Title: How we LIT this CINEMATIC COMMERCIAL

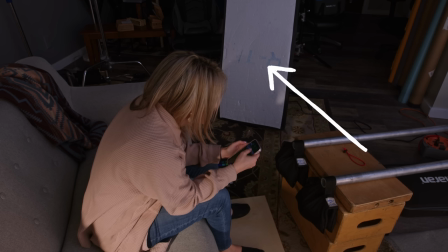(4:08)
So we used this bounce.
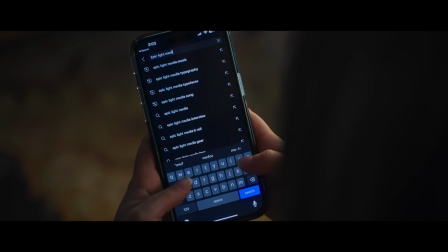(4:10)
This little Amaran light, we actually moved it even closer to have this beautiful soft light coming from beneath her hand there.
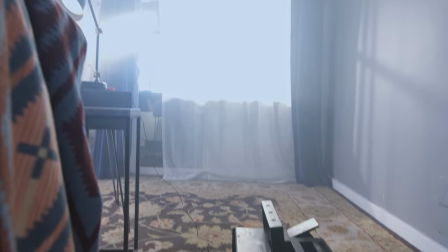(4:18)
The room did have haze before, but we killed the haze and we didn't really need it for this tight shot because it looked great.
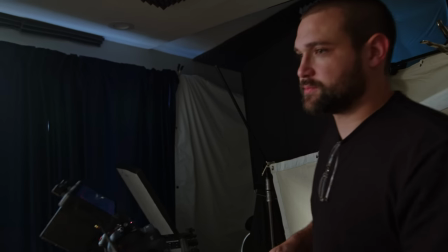(4:24)
All right, Lynn, you're gonna walk in. I'm gonna see your hands. You're gonna put them on the counter there and put them on the counter.
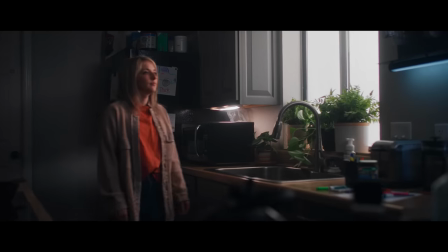(4:30)
Wonderful. Put your other hand up now. Perfect. I love making ads about not subscribing to Epic Light Media.
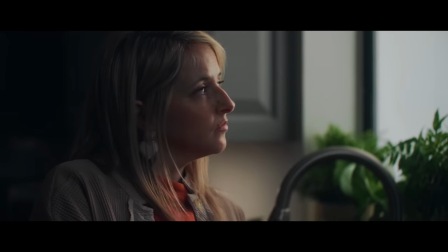(4:37)
It's like my favorite thing. you're looking sad and dejected, look up towards the window. I really like the cinematography of Lawrence Schur.
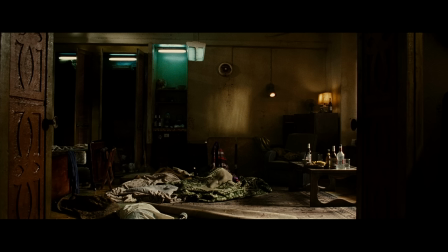(4:44)
He did the Hangover, the Joker. He loves to use like green fluorescent lights. So we threw in a green fluorescent light here.
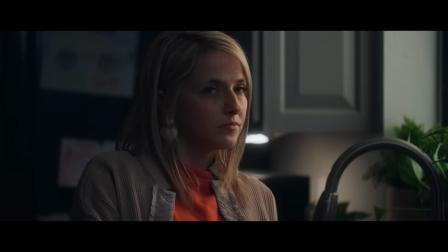(4:51)
And that's just the Amaran two foot light bar. In the background underneath the cabinet, we put some Aputure MCs, just like three of them.
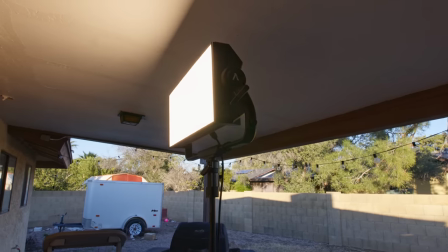(4:58)
Outside of the window, we have an Aputure Nova shining through some simple diffusion rolled up on a C-stand.
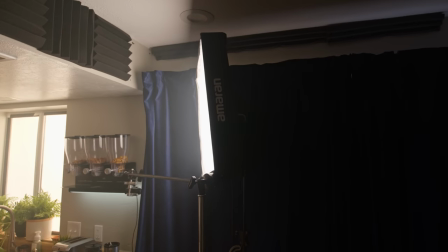(5:04)
For Lynn's main key light, we use the Amaran F22C. Now that is positioned by where the windows are.
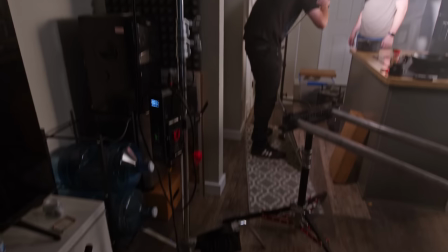(5:11)
And so we can have mostly shadow towards us. In the background though, we did want a little bit of a slash of light.
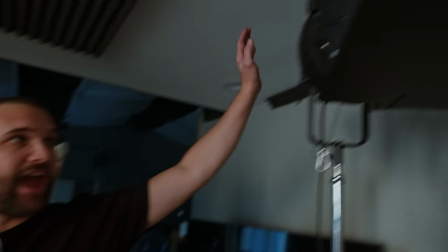(5:18)
So we used this 300X with this Fresnel barn doors
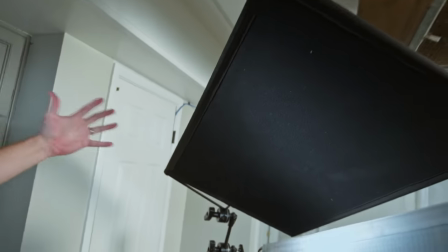(5:24)
and this contraption right here, just to cut the light.
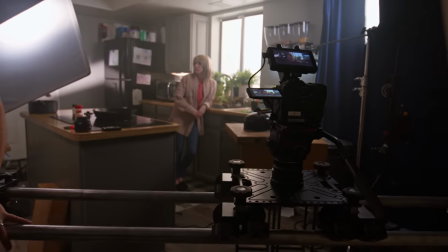(5:29)
So we can have a little slash of light in there. Someone's borrowing our spotlight. Someone rented our spotlight and didn't bring it back to us on time.
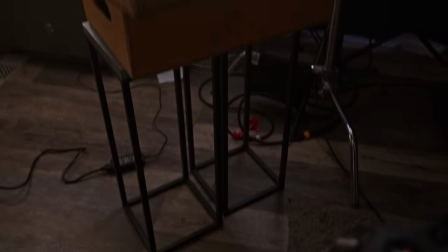(5:36)
So we have to use this for these foreground elements. We wanted them to seem like they were on the island But the island wasn't in the right spot.
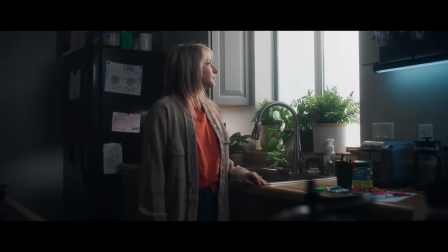(5:43)
So we kind of made our own island here So we can have some foreground elements and that's always nice when you're using a slider because then it can Show what's going on for the second angle.
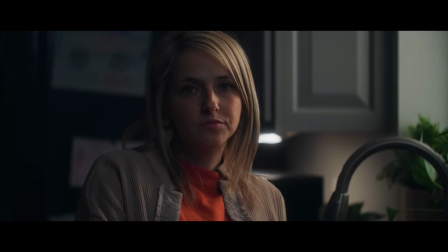(5:52)
We threw on a 100 millimeter lens from Canon onto the c70 And that got us some tighter angles. I would have used a wider lens closer up, but I was too lazy to move the camera Roger Deakins would be upset with me for not moving the camera, just throwing on a longer lens. If he knew who you were. If he knew who I was, but he doesn't, so.
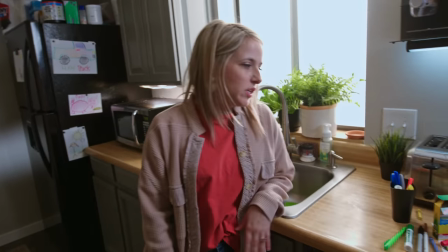(6:13)
So to make this area more interesting and not just so much stage,
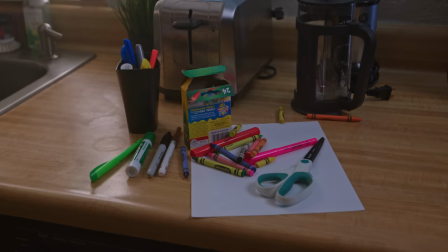(6:19)
they decided to put some papers here, look like a kid was getting ready to do a project, and then show off some of the art that our crew has done and make it more interesting and make it look like a kid lives here. If you enjoyed this video and you want to subscribe to Epic Light Media, don't. It will lead to a depression in your soul that, frankly, is not good. So unsubscribe from our channel. And if you want to subscribe to a channel, subscribe to Lewis Potts.
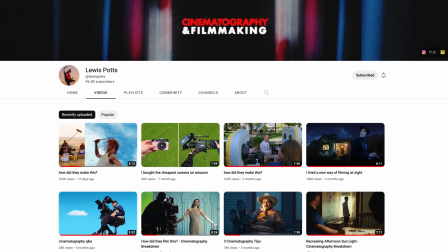(6:49)
He's one of the most talented filmmakers of our time, and he lives in Australia.